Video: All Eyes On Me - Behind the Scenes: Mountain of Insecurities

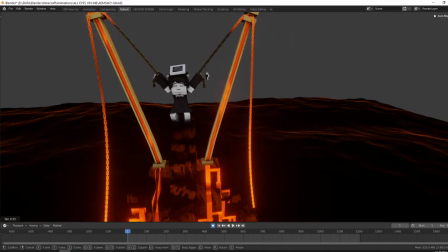And so originally I was going to animate these moving around, when she pulled down, when she fell, they would constrict, but I didn't do that.
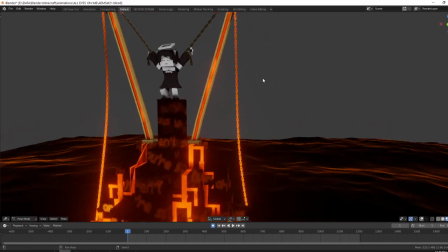I ended up doing it. So, and then there's a special material on there that has this
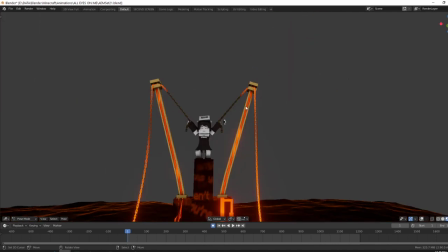transition of her, the orange is supposed to represent insecurity.
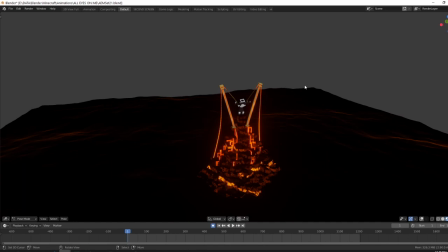So throughout the video you'll see it emanating from everything.
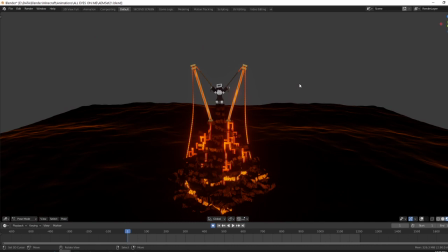When she's in the mirror, that's the color that transitions between her real self and what she sees herself. And at the end of the video, she turns into a version of herself.
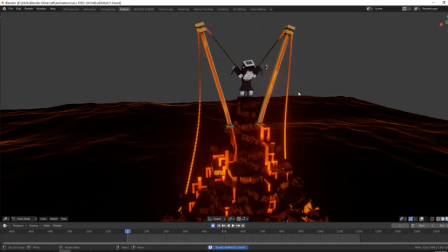So in this version, the Twisted Alice is not who she is. She's this angel right here.
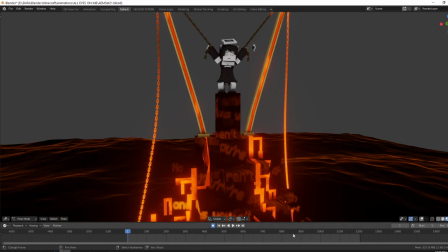And yeah, so that's used to convey insecurity, and so that's why as soon as it gets attached to the chain,
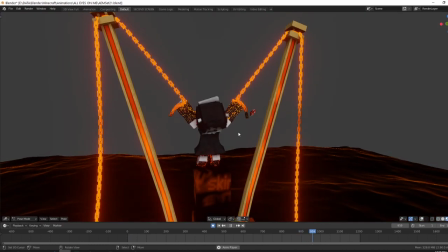it starts spreading down her skin, and then it takes over her. And so yeah.
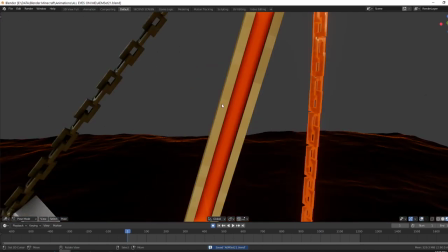So that's how that effect works, and there's just a lot of like nodes. So if I go here, this is the glow material on to create that orangish look.
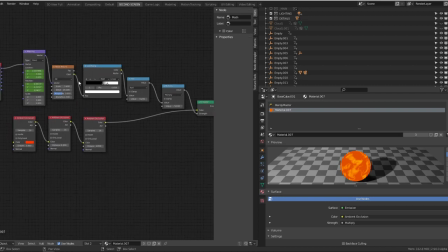And so it's just a noise texture with the max node. Nothing too complicated.
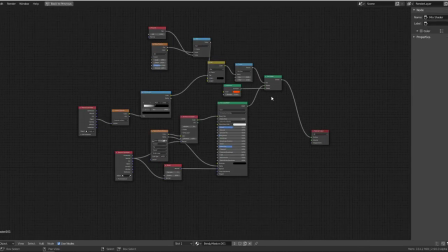The chain is, I think, a little bit more complicated, yeah. It pretty much takes a gradient right here,
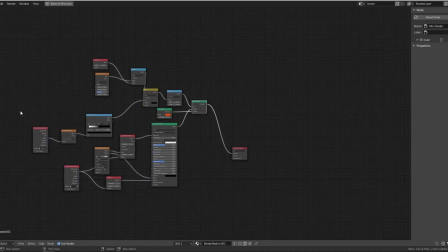and then it goes through a bunch of stuff and makes it, yeah, makes it work. So there's a thing here. Is it that one, or is it, yeah, it's this one.
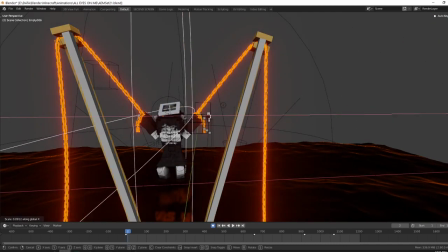So this is the thing that controls how much should affect her.
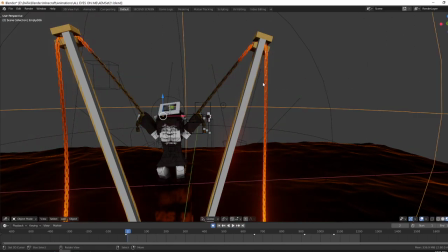And yeah, it's pretty cool. So this is how that's done.
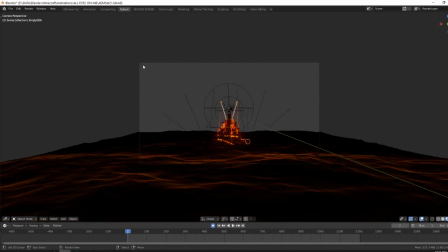You'll notice the camera aspect ratio is like
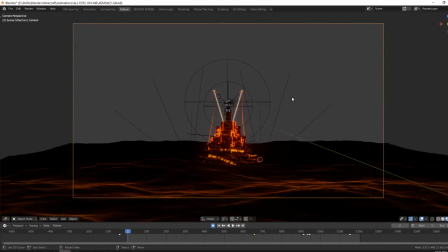9820 by 800 or by 1080, 920 by 1080. You know what I mean. While the rest of the video is at 1920 by 800.
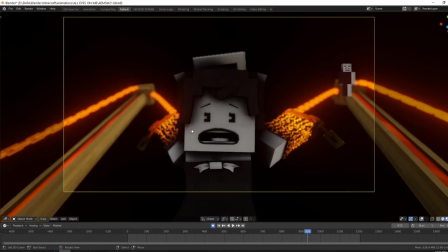This is because I wanted this moment to feel different, and so what I did is I added black bars later in the video.
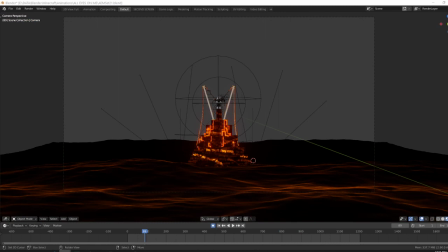And then, actually, I think I have them still. I use these as... Actually, I don't. Sad. But, yeah, so... The aspect ratio changes throughout the video. And you notice that if you were to take every scene and overlay it on top of each other, each scene changes aspect ratio very slowly, but you notice it.
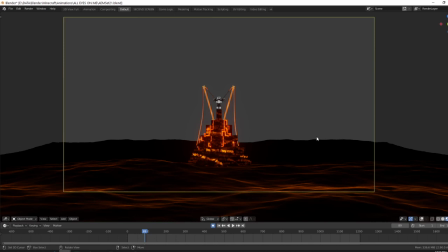It's not like something that you consciously notice, but it's something that you subconsciously notice and affects how it is.
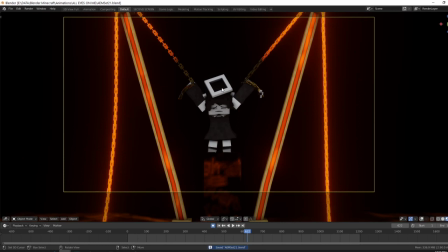Like in the scenes where she's insecure and the scenes where she's having a hard time, the aspect ratio shrinks and the screen gets smaller, but it's very subtly. And that kind of implies that it's uncomfortable and it's tight and it's not great.
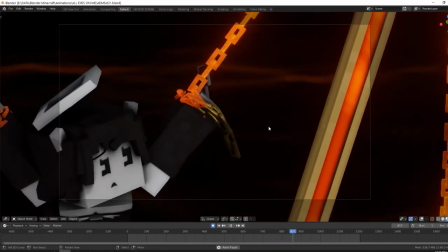And so when this happens, it breaks, and so it literally breaks the bars open.
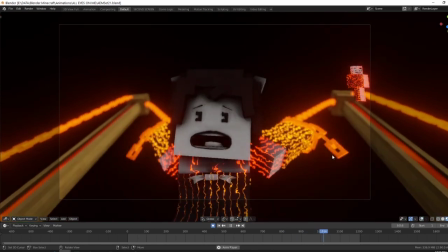It's kind of cool. And so yeah, that's the first time I've ever really done that.
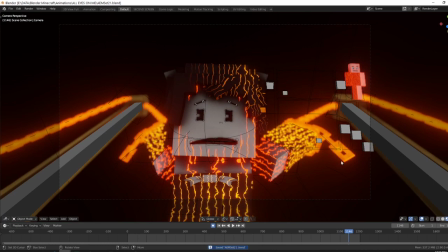In the comeback video, I did have an aspect ratio change. But that was just for dramatic effect. This is, it helps tell the story. And yeah. So this thing's actually pretty simple.
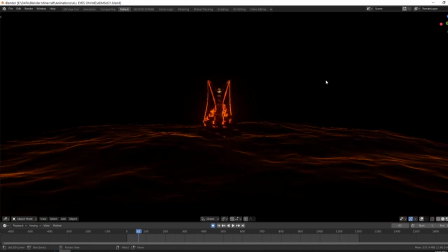It's just a bunch of layered effects. The background, so this would look pretty bad, and I had an issue with the mountain blending in. And so what I ended up doing was just adding these like fog.
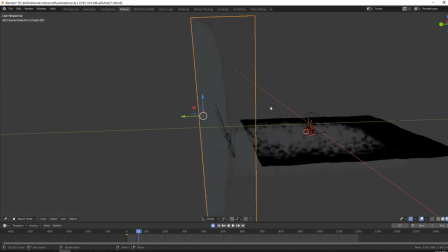So this is a fog shader that I modified heavily.
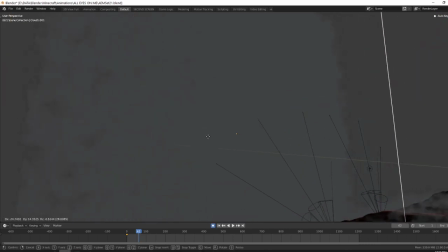And pretty much what it does is it can generate 3D volumetric fog without, you know, having to bake it.
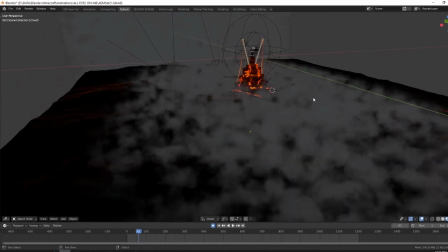And so it just uses noise and all sorts of complicated math to replicate fog, and it works very well.
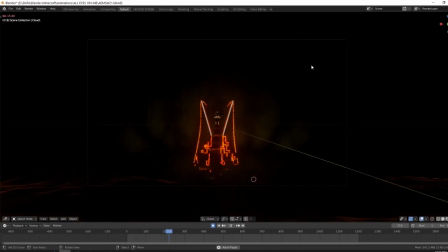Yeah. This is the old version. I just recently modified it.
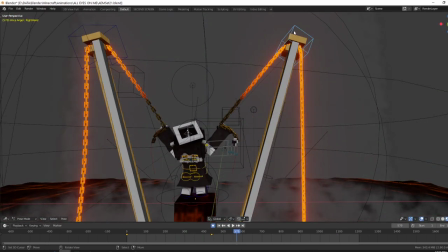And so Alice is rigged like this, and she has her arm bones way up here, and they're parented to each bone like this.
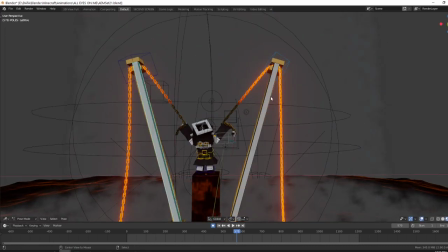Not all the way, but just halfway. And so that kind of creates, like, resistance, you know?
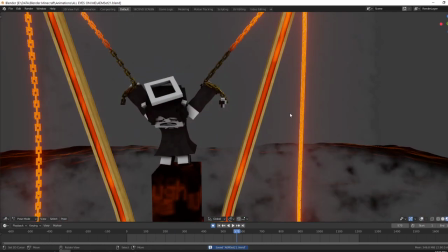And so, yeah.